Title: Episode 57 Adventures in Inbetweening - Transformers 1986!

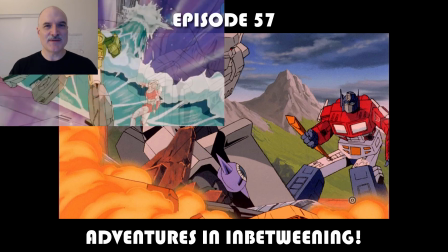[0:00]
All right, welcome to episode 57 of Adventures in Between.
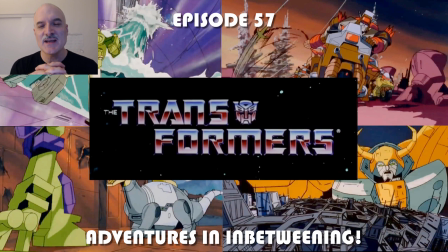[0:03]
Today, I am reliving some childhood memories looking at The Transformers, the movie from 1986.
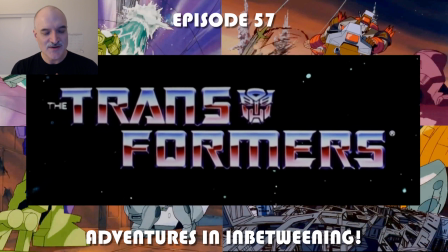[0:10]
I've got 35 seconds that I chose here to look at. Lots of great stuff.
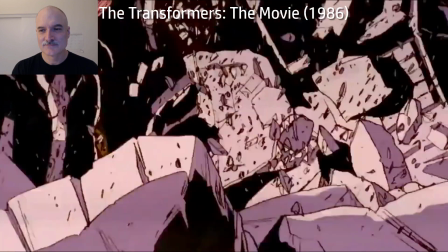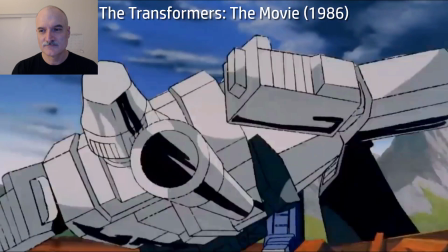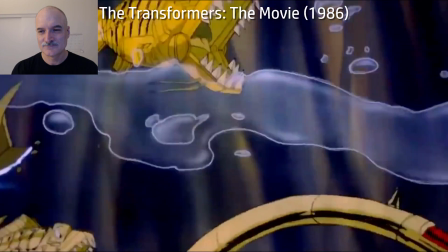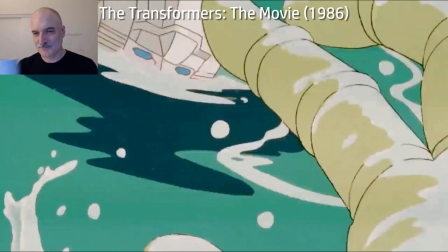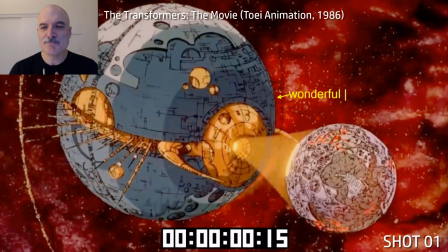[0:51]
Of course, ending with Unicron there. Let's start with Unicron, this massive planet showing off the scale of this film,
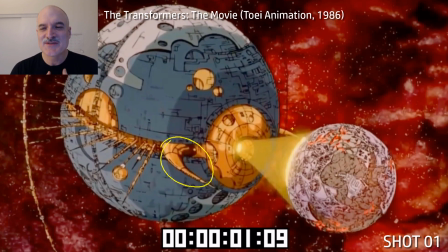[0:59]
the ambition of it overall. all yes it was just there to sell toys but the results go so far beyond that
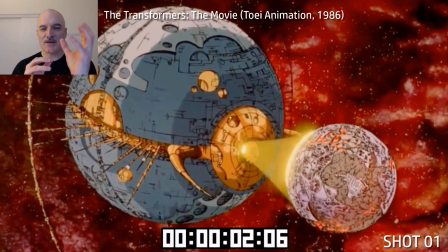[1:05]
so animation wise here we've really only got the one image panning and then these two horns animating out
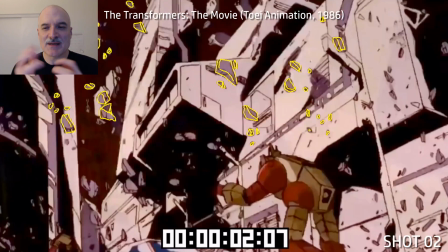[1:11]
and it's just it's relatively simple but the amount of detail is what just causes
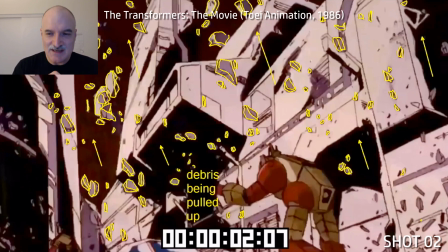[1:17]
such an impact now here again this is uh all the debris being pulled up
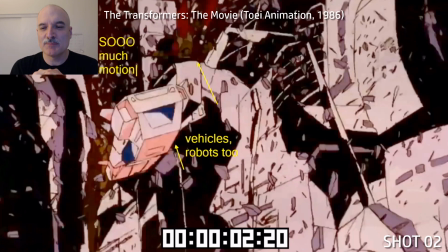[1:21]
here this is unicron devouring a planet so vehicles robots so much
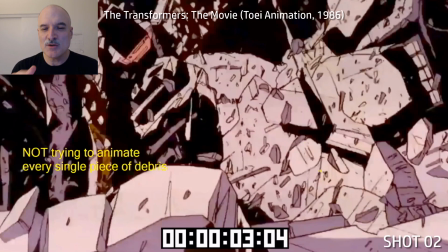[1:26]
detail so much motion here so much more ambitious than uh the tv
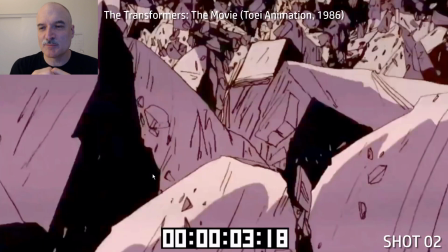[1:32]
show was in the first two seasons obviously not trying to animate every single piece of debris and we start out with the small pieces then we go into these big chunks everything's
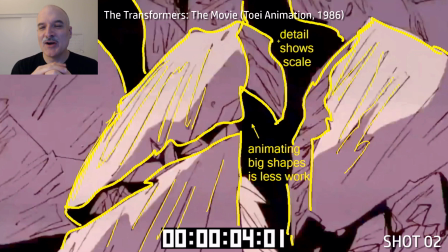[1:40]
going up and left because unicron is devouring everything honestly animating big shapes is a lot less work than keeping track of
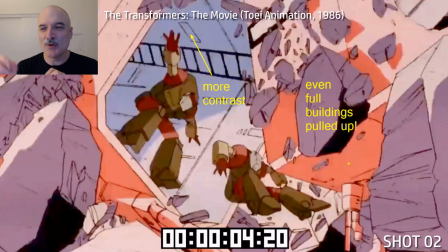[1:49]
all the small shapes but with the small shapes you're not animating every single one full buildings robots being pulled up you're you're animating
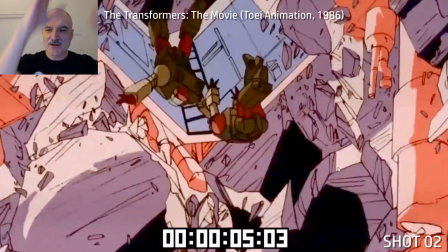[1:55]
the masses of the shapes you've got a mass here a mass there and as long as you see the mass moving up it's all good this shot here i love
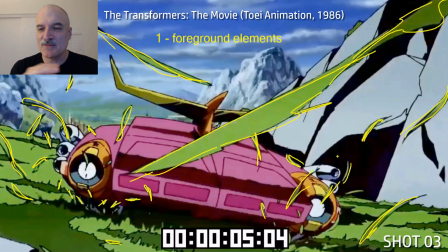[2:02]
this shot it's such a short shot in the film but let's look at the elements here so we got foreground elements we have all these leaves and bits of grass
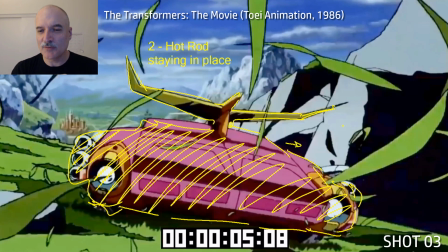[2:09]
animating towards us we have the mid-grown element here with hot rod basically staying in place just panning to the right then we
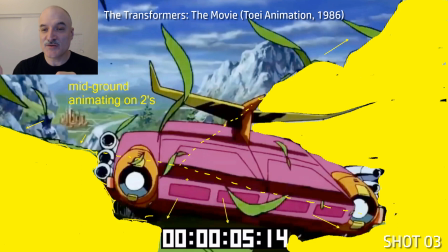[2:16]
have the animating background mid-ground and it's animating on twos it's only eight drawing or eight frames for drawing cycle and then we have the
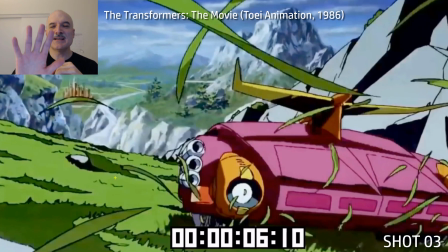[2:25]
single BG panning up in the background so these four layers make
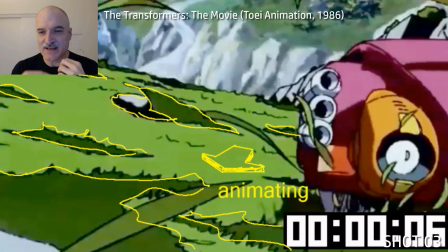[2:29]
it all work and here these like I say it's just four drawings but it doesn't feel
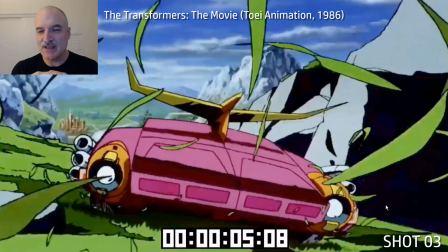[2:34]
repetitive and here let's play through it again just watch the cycling going on look
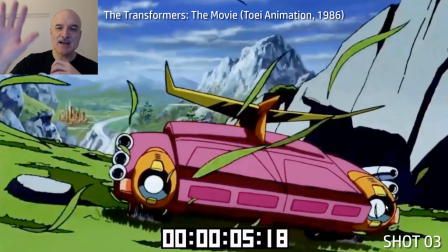[2:38]
how the animation or the background is panning up on ones while the foreground and midground
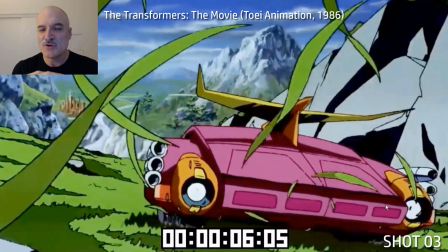[2:43]
elements are going on twos it's just beautiful and it doesn't feel repetitive despite
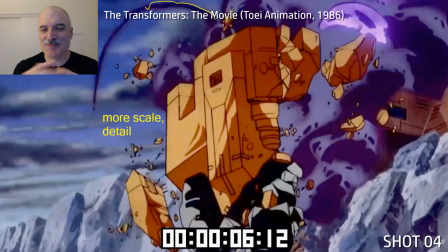[2:48]
the fact there's only four drawings being repeated there wonderful stuff uh here again with the scale i've made a bunch of notes here you see the big shapes around by the little shape the silhouettes everything
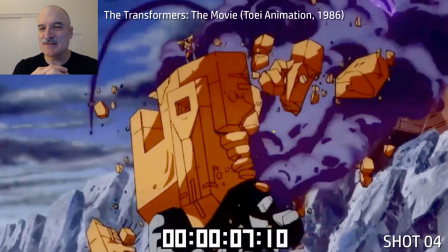[3:01]
now animation is on twos here hot rod look how tiny he is up top there he's a big robot but everything is the camera shakes on ones
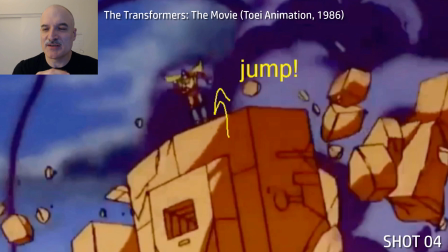[3:09]
and that makes it feel more immediate as well now as hot rod is going to jump off here we're going to get some cheating going on He's jumping off.
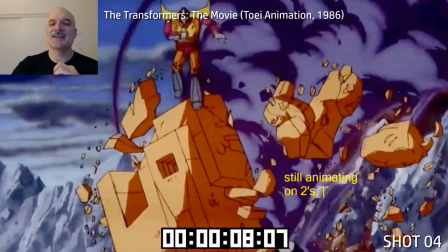[3:16]
We're gonna start panning with hot rod. We're gonna pan hot rod We're gonna pan the building that's falling off the mountainside that's sliding off here.
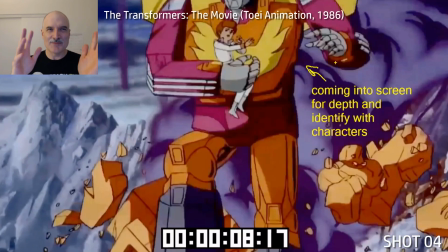[3:25]
Everything's gonna pan While the background is moving on ones away from us.
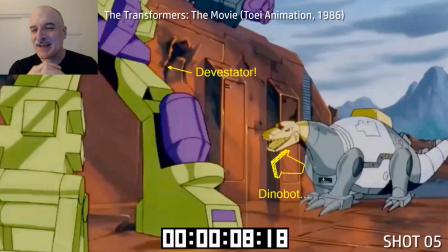[3:29]
Everything is animated on twos It's just all cheating, but it works.